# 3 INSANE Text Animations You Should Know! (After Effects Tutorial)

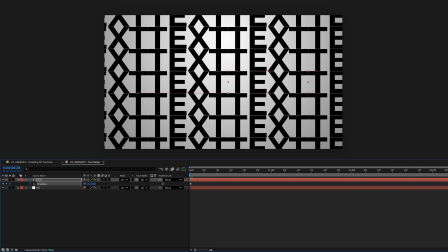[4:08]
Animate the position from left to right. Nothing fancy, just movement. Now we start bending reality.
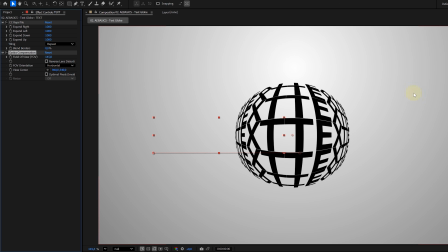[4:14]
Add the optics compensation effect. Increase the field of view, set the orientation to diagonal, and make sure the optimal pixels is enabled.
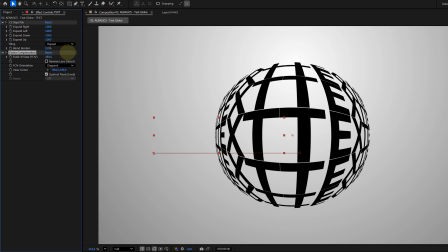[4:22]
This starts wrapping the text around an invisible sphere. Next, add the warp effect.
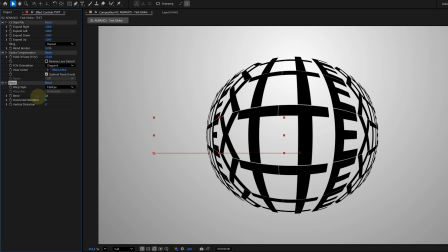[4:27]
Set it to fisheye and lower the bend value until the text really feels spherical or looks good in your eyes.
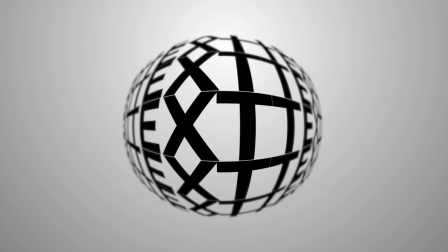[4:33]
And that's basically it. You now have text wrapping around a globe.
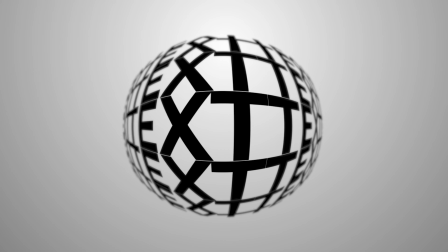[4:36]
If you want to push it a bit further, you can add a subtle blur to the edges to fake depth, but that's optional.
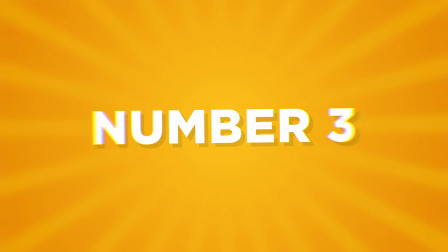[4:43]
Super simple setup but very strong visual. Now, for the last effect, and this one is my favorite, 3D kinetic letters.
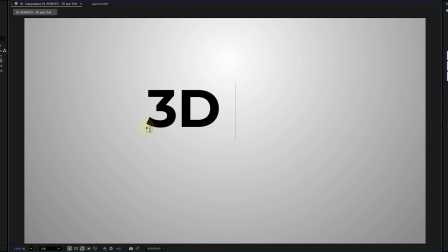[4:49]
We start with a text layer. Shocking, I know. This time we need every letter and its own layer.
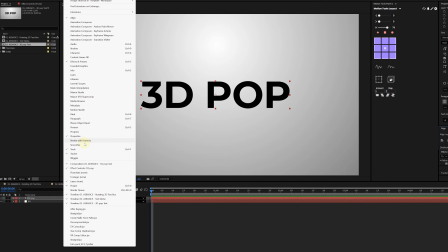[4:54]
You can do this manually, but please don't. Use the free plugin called Decompose Text.
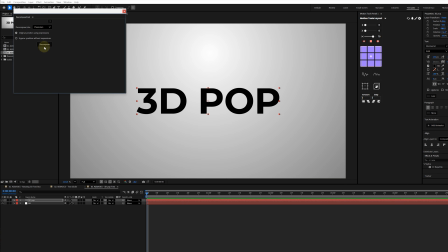[4:59]
It splits your words into separate text layers and keeps their positions perfectly.
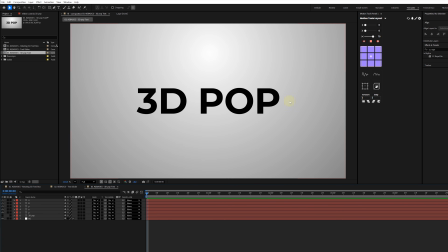[5:03]
We do this so we can animate each letter individually and get a more playful, organic feel. I'll explain the animation using one letter, but you'll just repeat the exact same process for all of them.
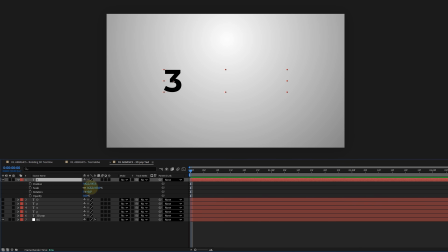[5:13]
For the animation, we use opacity, position, scale, and rotation. The letters start small, slightly rotated, offset in position, and invisible. Then it snaps into place. Full opacity, zero rotation, and normal scale. Make sure you ease the keyframes so it doesn't feel robotic, but nice and dynamic. Now, here's an important step.
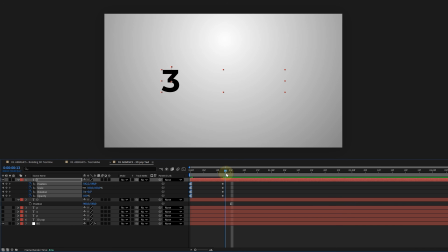[5:33]
On the frame where the animation finishes, split the layer using Ctrl or Command plus Shift plus D. Now the second part of the layer gets turned into a 3D layer. You can do this by again enabling the 3D button right here.
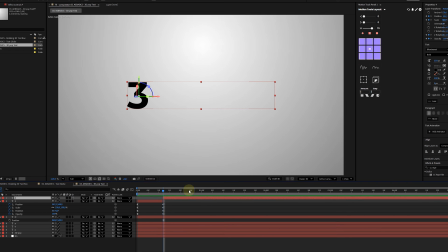[5:46]
Now, before we go any further, make sure your After Effects 3D engine is set to Advanced 3D.
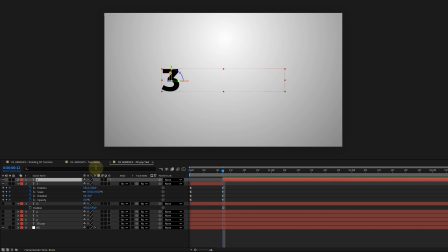[5:52]
If you don't do this, the next step won't work and you'll think After Effects is broken. Now open the text properties, go to geometry options and increase the extrusion depth.
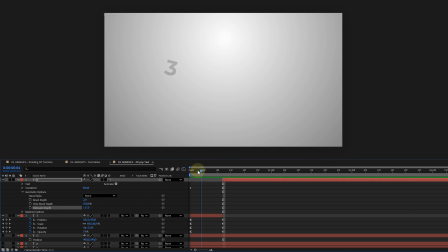[6:02]
And just like that, your flat letter becomes a real 3D letter. So now we have a character that animates in flat and then pops into 3D. Already cool, but the 3D letter still feels a bit stiff.
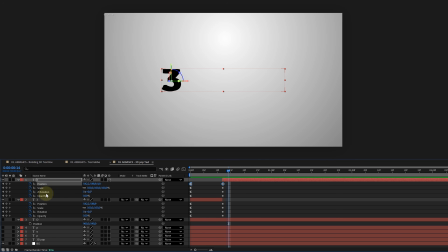[6:14]
To fix that, we fake an overshoot. You can again animate the position, rotation, and scale manually, or you can be smart and use the motion plugin.
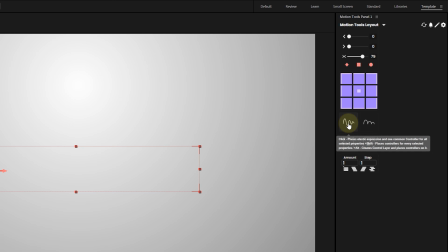[6:22]
Select the previously created keyframes that are still on the layer and hit the elasticity button.
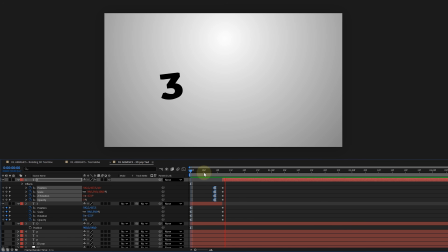[6:28]
Boom! Instant overshoot that matches the energy of the first animation. Repeat this for all letters, stagger them slightly in time, and there you have it. A premium text animation. And that's it for today. If you enjoyed this video, check out the video right here on my left. Thank you guys so much for watching.